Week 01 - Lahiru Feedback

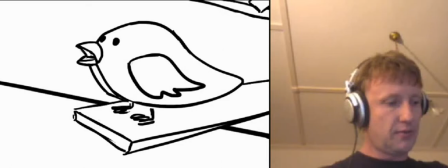Hey Lahiru, how are you? I thought I just want to go through this with you.
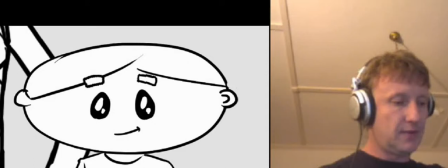It's coming along really well. And if I just jump to the beginning of this, if it allows me to do so.
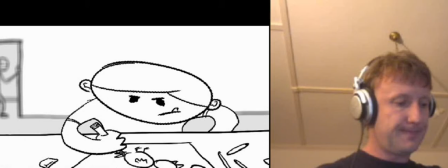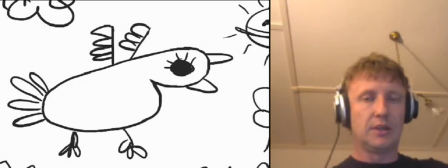okay so generally i feel um that the cuts have worked well i think that it's certainly um going to make it a lot shorter by not having the the um the clock and in a way
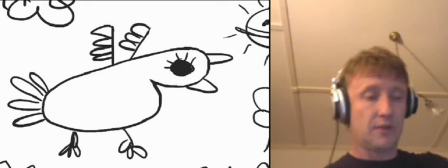the the clock repairers section so i think that actually is is um it's a good cut i think that that works well it doesn't detract from the story it does certainly
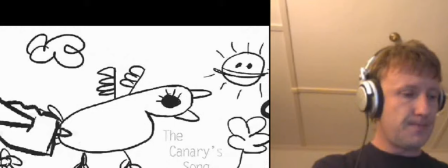it leaves a bit of a hole but not too much of a hole
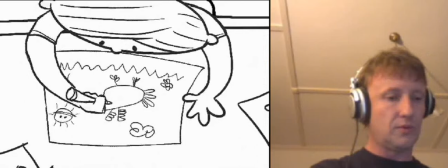let me just now just a few things
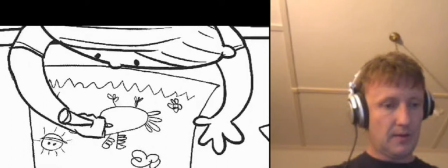animation notes wise with with this the the
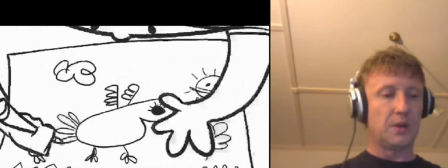spin I'm sure that you know this as well but But if you want to get a good spin,
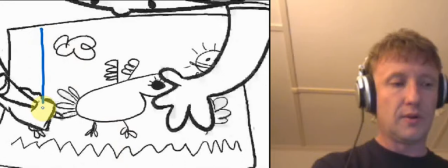just make sure that you start off,
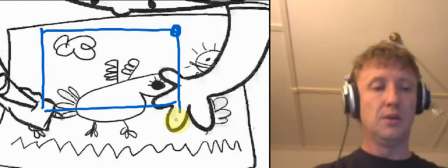if you were to track the, say the corner of this spin as it goes round, think of it as a clock.
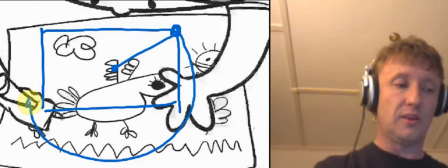Even if it's not spinning around its centre, as it spins, say from here to here, you want to get your spacing like this.
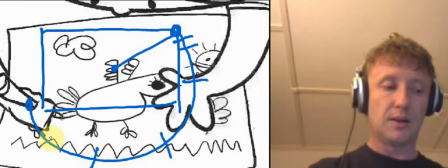So that's the first rotation, that's the second rotation. then bring it up, increase your spacing around here
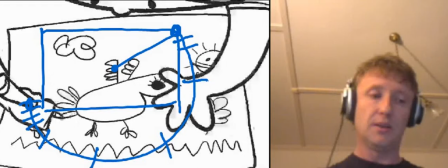and then come in and pad it on that opposite side and that will give you that flick of that rotation that it currently doesn't have at the moment if you look at the tracking in those
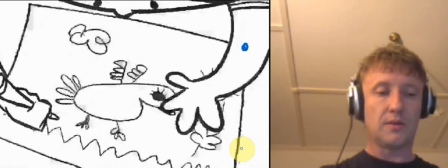corners there
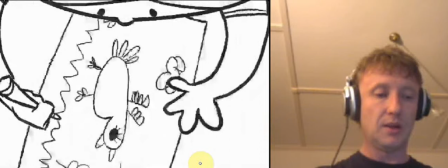it's fairly even,
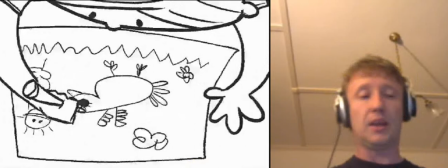the spacing it kind of stops in the middle there and then goes evenly around to the other side and if you want to have that feeling of a kid
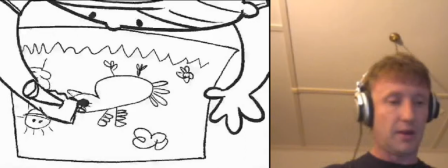very chaotically just spinning around and grabbing it try and follow that spacing that I showed you you could even just add
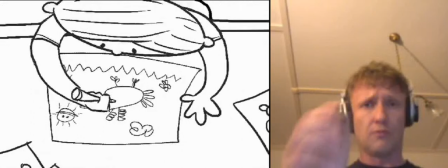a little bit more variety and something like that but I think that that's going to help you in in general and that's not gonna that's something you can do in After Effects even if you do it rotation by rotation frame by frame and in After Effects if you just used stepped keys or
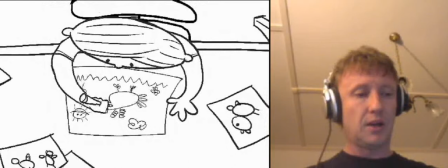held keys I think it's called in After Effects if with that IK thing if
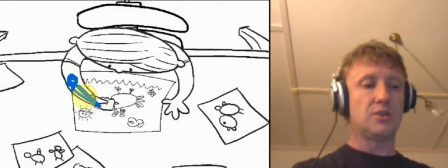you can somehow get a change in the
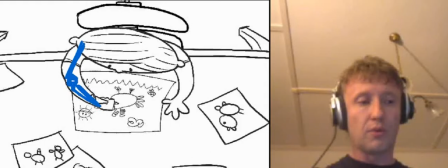arm it would be very helpful because if he's drawing like that you'd expect to have
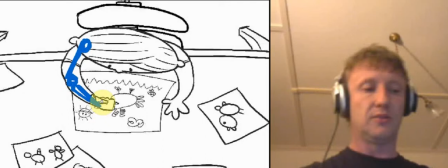some kind of pivot between his shoulder and his wrist so if it does allow for
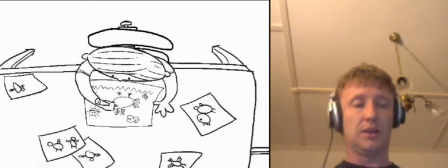that to happen I think that's a really important thing in there I know when you draw you draw from your
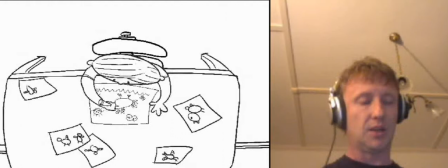shoulder you should also draw from your elbow and I think that would loosen that up a lot i think that looks great from the top
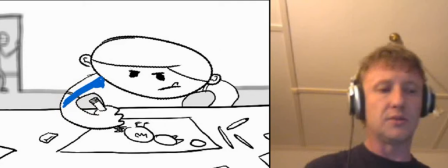same here as well he does look a little bit monkey armed if you give him a bit of a straight along the side there that would help this one's okay across the top there sorry let me just get back to that sam's one um but i think that
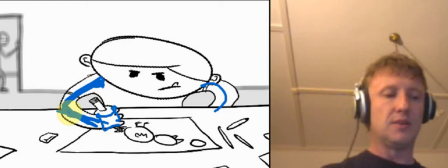if you're trying to get a nice angle into there that would work i think the hand shape is good but just something
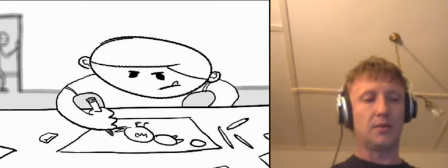even in after effects if you were to separate that into another layer and have some kind of overlap on that so it's not just entirely animated from this point as you've done